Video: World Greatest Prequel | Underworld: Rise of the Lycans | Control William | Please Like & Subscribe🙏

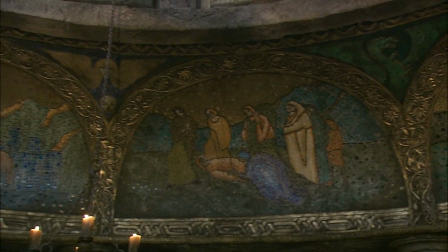495s
It was a formal situation, and we were able to put the history of
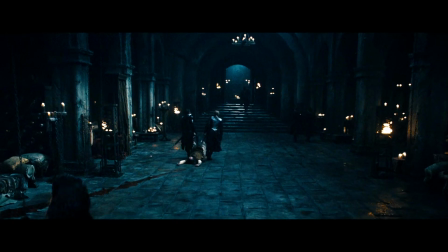502s
the Corvinus clan into that. It was very circular, when everything is very stark and very tall and big.
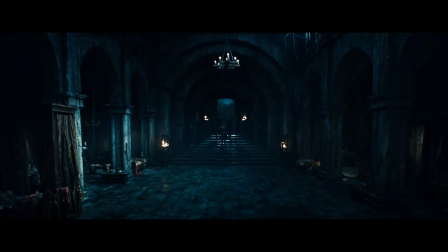510s
It is probably the most ornate of all the sets we have, because maybe if I respect for the elders, maybe because this is where the heart of the castle is.
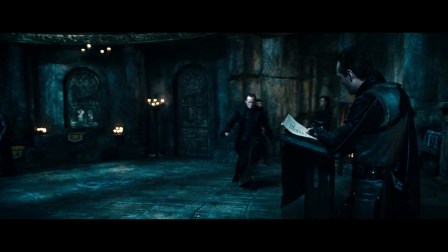519s
It became very much an underground environment, and so we sort of took that ball and ran with it.
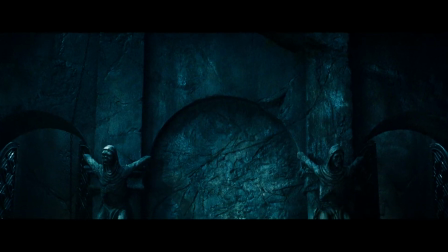527s
But there's a blue light, which obviously is a part of the whole Underworld
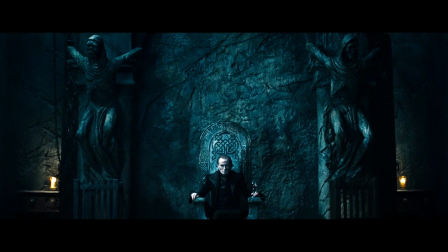532s
culture, and we definitely wanted to keep that because it was also a moonlight.
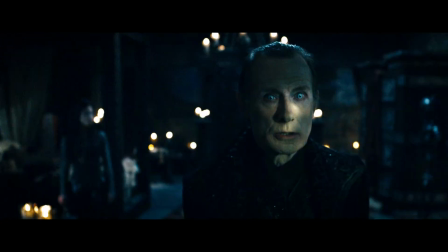536s
We've used a lot of green in the sets, partly because it sort of works quite well with the pallor of the skin tones we were after,
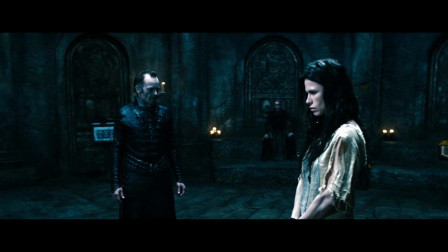544s
and we've also introduced a little bit of red and a little bit of gold. I wanted the blue to be there, but I want the brown to come as well. The browns because it feels for a richer frame. And I think ultimately the movie will come through looking blue, but there'll be more color. And ultimately it is an underworld.
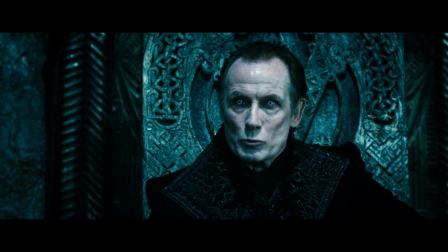561s Lycans patrol outside the walls. Have you lost your mind?
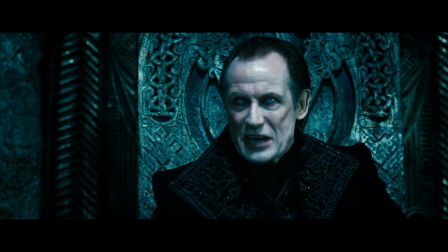564s They are born of beasts, and the savagery of this despicable fact cannot be bred away.
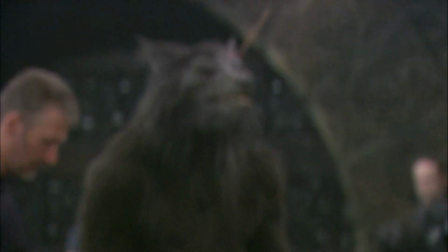570s
I had 2 suits of werewolf for a movie that's got 500 werewolves. So in any shot I had to do with 2 werewolves.
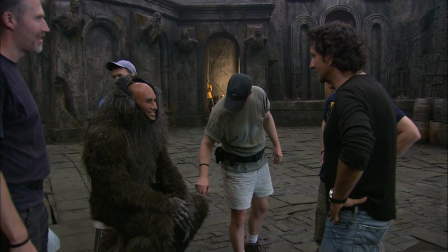577s
And then we had some backgrounds. Brian and Kurt, my 2 guys, it's a long time friendship and relationship with those guys.
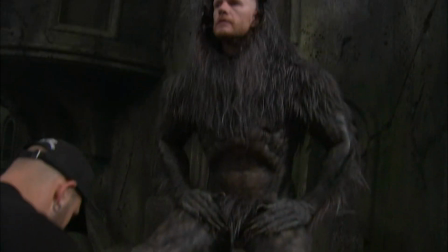585s
Kurt, I did Godzilla with. Brian is, he's the legend here. He's like the creature guy.
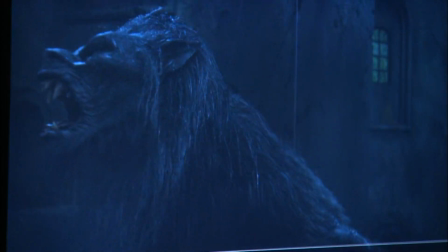595s
He's got ways to move that are very recognizable of him. When you got Kurt behind, you're cool.
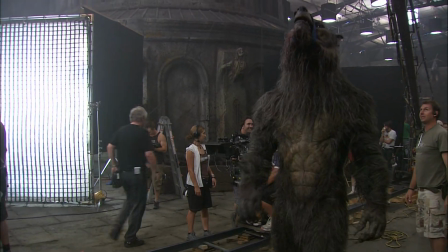600s
Everywhere I need to look at a real looking, fabulous, moving creature, I would turn to Brian.
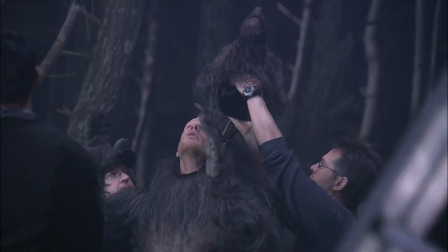605s
And Kurt, I wanted to give Brian a break as well, as I wanted him to be an actor in a movie, see him.
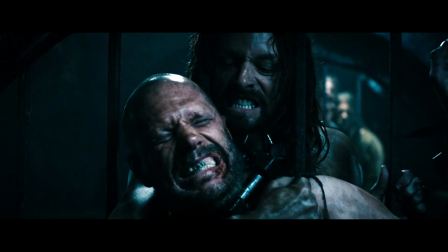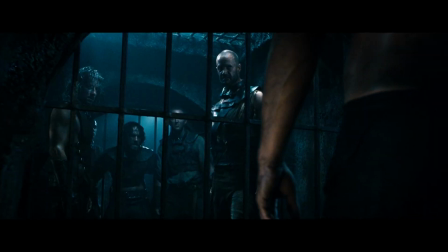619s
So Brian's got actually a part in the movie. And it was interesting because the first time he played it, he became a werewolf right there without the suit. I said, Brian, you're not a werewolf, you're a guy now. And he did a great job.
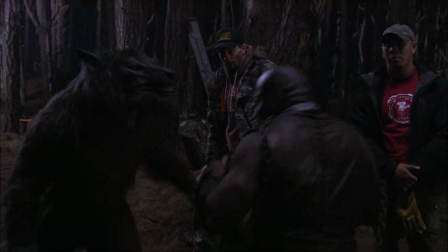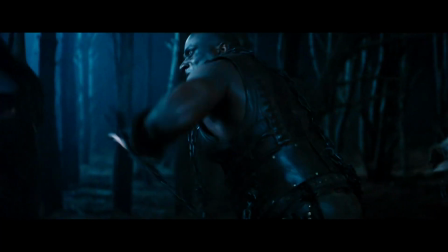637s
I had many moments that I knew I could get away with a suit. So that was the first thing. We had to kind of be clever about the werewolf. I just couldn't reinvent them completely. What's different is the way they move.
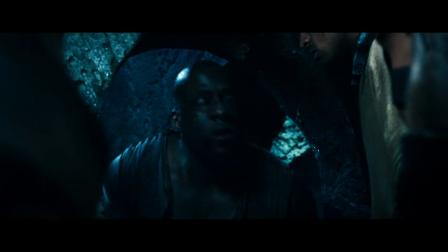651s
We've tried in the dungeons to bring our ceilings down a bit, so everyone has to crouch a little, which helps them get into character.
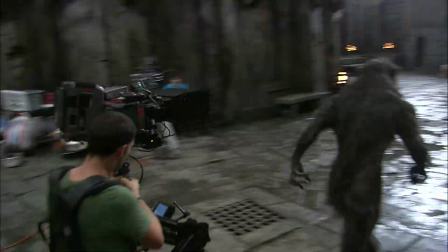659s
The werewolves, the height of them, the guys running around, we've opened it up as we go up out into the great halls.
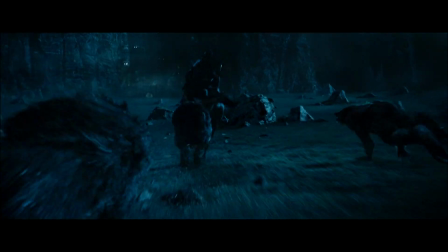671s
CGI is definitely prominent in the movie, especially when you get into big battle thing, but they have those kind of weird werewolf legs thing.
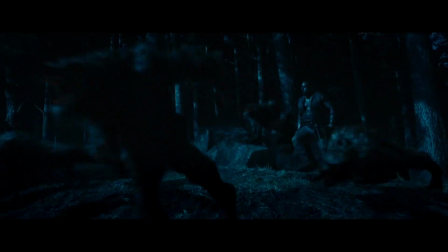678s
And then they start running on two legs. And when they start running faster, there's a moment where they just can't handle running on two legs.
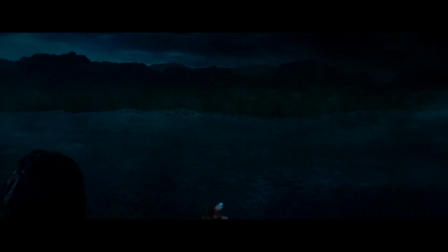685s
Then they drop on four without stopping. So that created an interesting thing. I thought, yeah, that's bad.
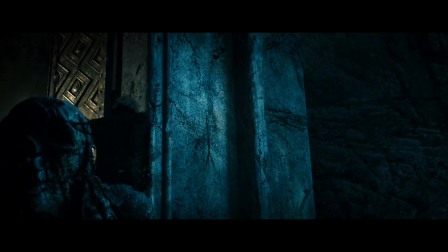690s
They burst out of the forest, they're just going to run on two and go on four, and then they go much faster that way.
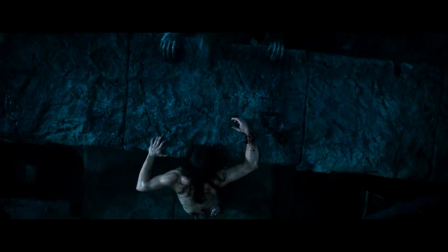695s
So all that stuff could not be done practical.
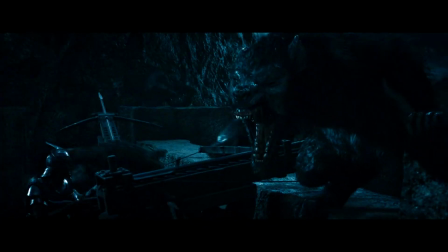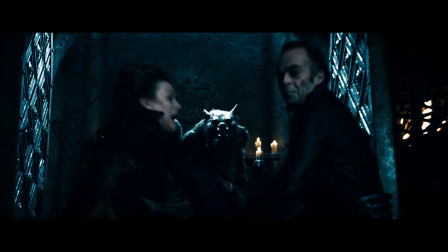706s
There's a bit of a special tenderness for me about those creatures because, I've created them in the first one and second, and I just think they're kind of cool beasts.
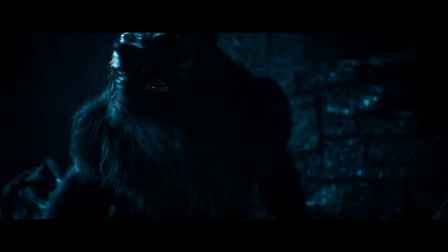714s
So it's been fun for that too.
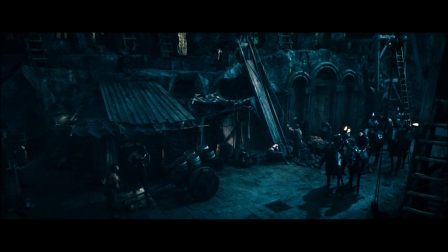717s
I think largely that comes down to the people you've got working for you, but also the people you're working for you.
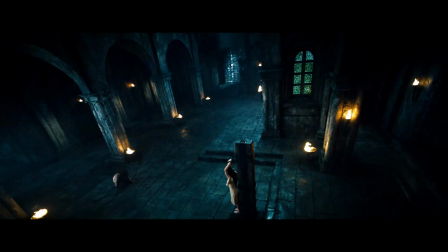724s
And on this picture, it's been a real delight.
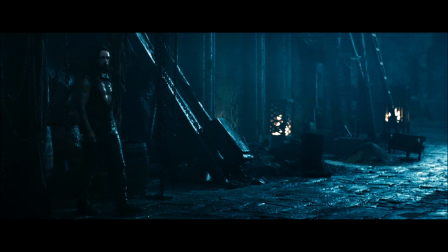729s
Yeah. I felt genuinely I was coming on set when people were trying to give me the best.
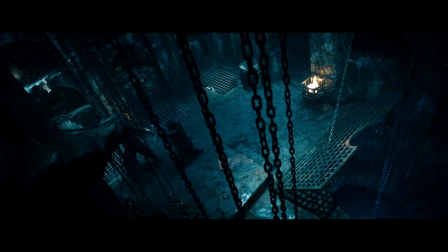733s
It's an incredible pleasure to go, and when you have a vision and you see people working to make it happen for you.
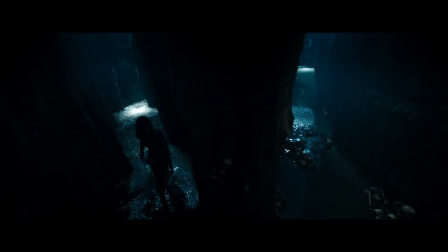739s
This was a piece of paper sketch I did like 3 months ago, and now this is this set.